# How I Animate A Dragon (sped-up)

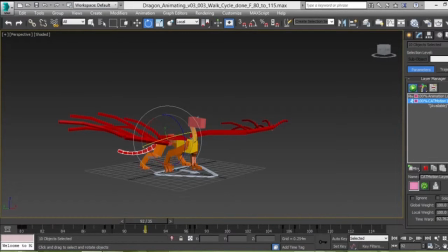It's very dependent on what you're trying to do, what your reference is, and how comfortable you are with the rig that you have. The rig I was given did not fit my comfort level.
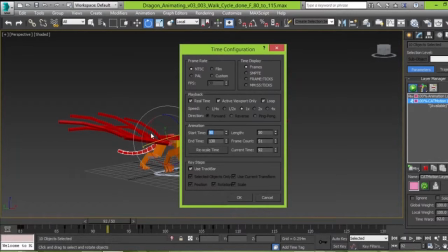It was rough for me to animate on, so I made my own because I was given the option to, and went from there.
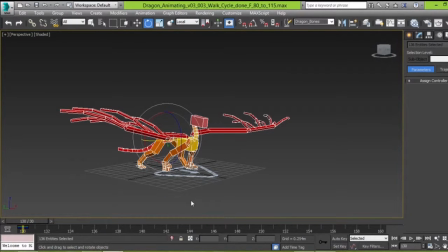Now for the fly, I added another animation layer, and this one was an absolute.
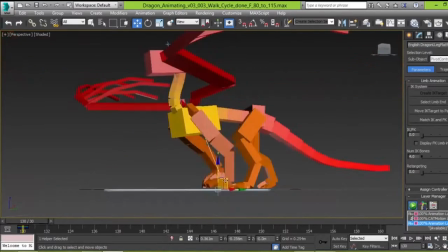And afterwards, you might notice at first that if you play through while you have 3 animation layers, it's only going to play whatever the top one is.
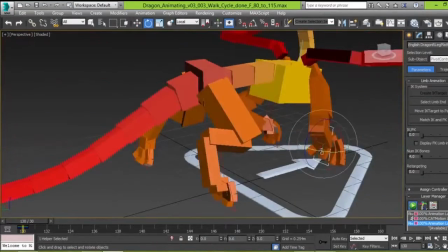It's simple to keyframe that the animation layers start and stop at a certain point.
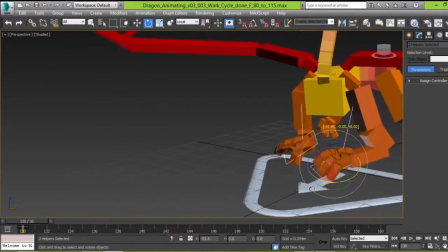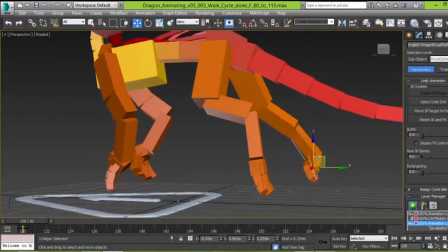And here I'm raising the dragon so that it can be in its fly position, having its arms and legs trail slightly down,
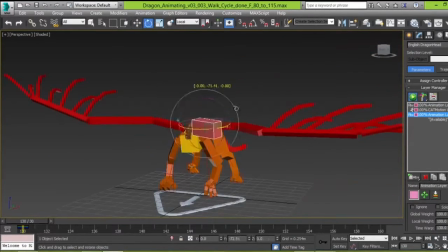pushing the head forward for speed, and checking the rotation.
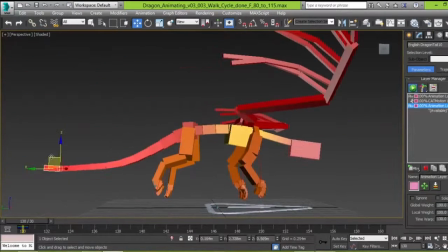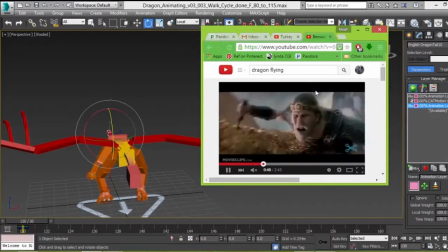And here I found new reference from the movie Beowulf, when he rides the dragon across the snowbank area.
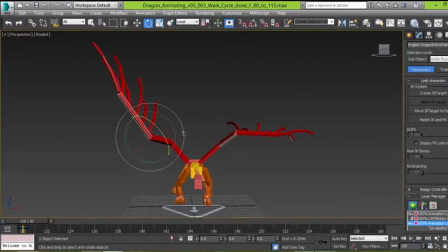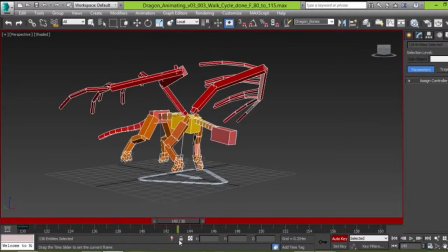Before I went in and made anything look really nice, the most important part of the fly cycle was to have smooth moving wings,
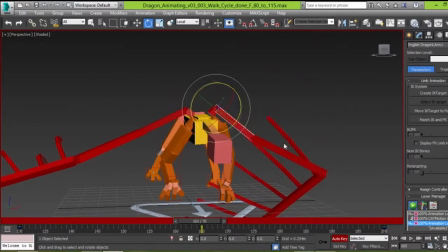because when a dragon flaps its wings, the rest of its body follows with it. If it didn't have wings, it could not fly.
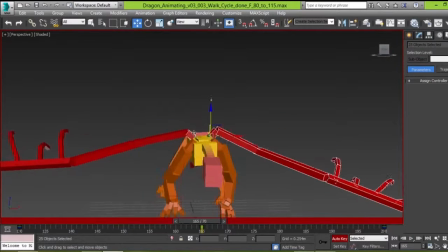Therefore, if the wings are clunky, everything else will look clunky. So here, before I get any of the smooth animation, I'm just timing out the flapping of the wings,
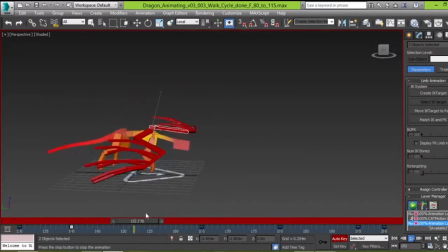trying to make sure that it feels like they're coming up at the right time and then they're hitting down at the right time.
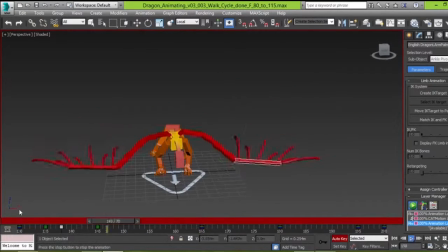A lot of adjustments are just moving things slightly out, making sure that from different angles everything looks good.
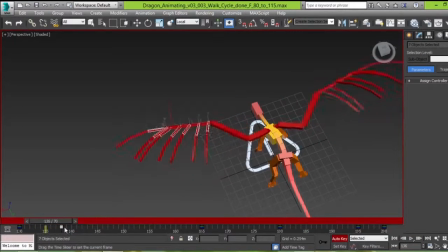It's important to understand that often games are from a third-party perspective, so you're looking down or behind your character.
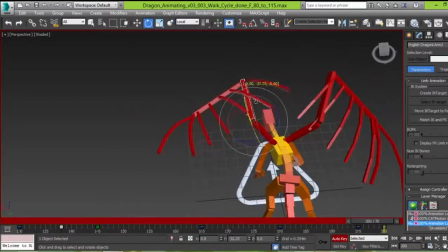So you want to make sure that from the behind angle, your character looks like it's actually doing what it's supposed to do. And in games, often it's not, the rule
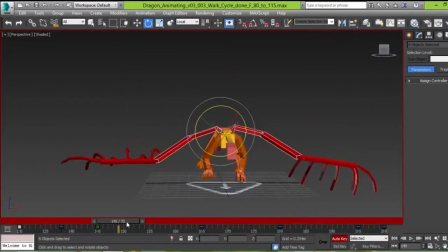isn't always as true that you want to animate to the camera, because in games the camera switches a lot.
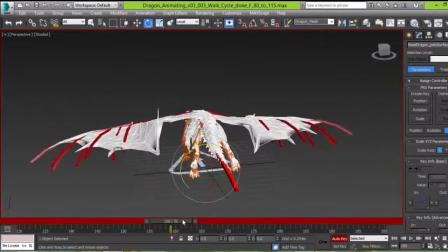But it's important to see that generally what the player will be seeing is what you're animating to.
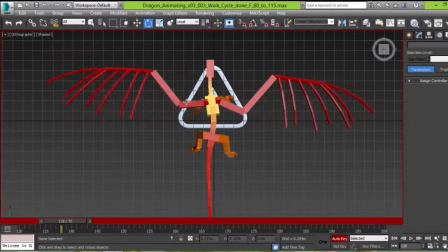And then afterwards you want to make sure that from every other angle it's just right.
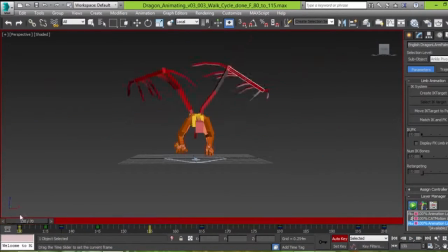Now, after looking at my reference, I noticed that a dragon's wings will come up at the top and spread out in the longest way that it can.
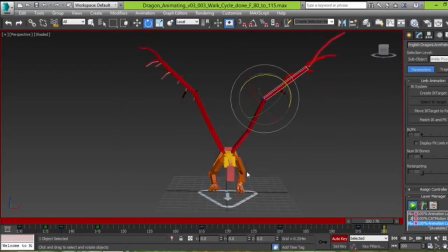And then from there is where it gains a lot of its flying speed, if you will, or continuance of flying, where it slaps down with all the air resistance. And that causes the dragon to move up slightly and push forward.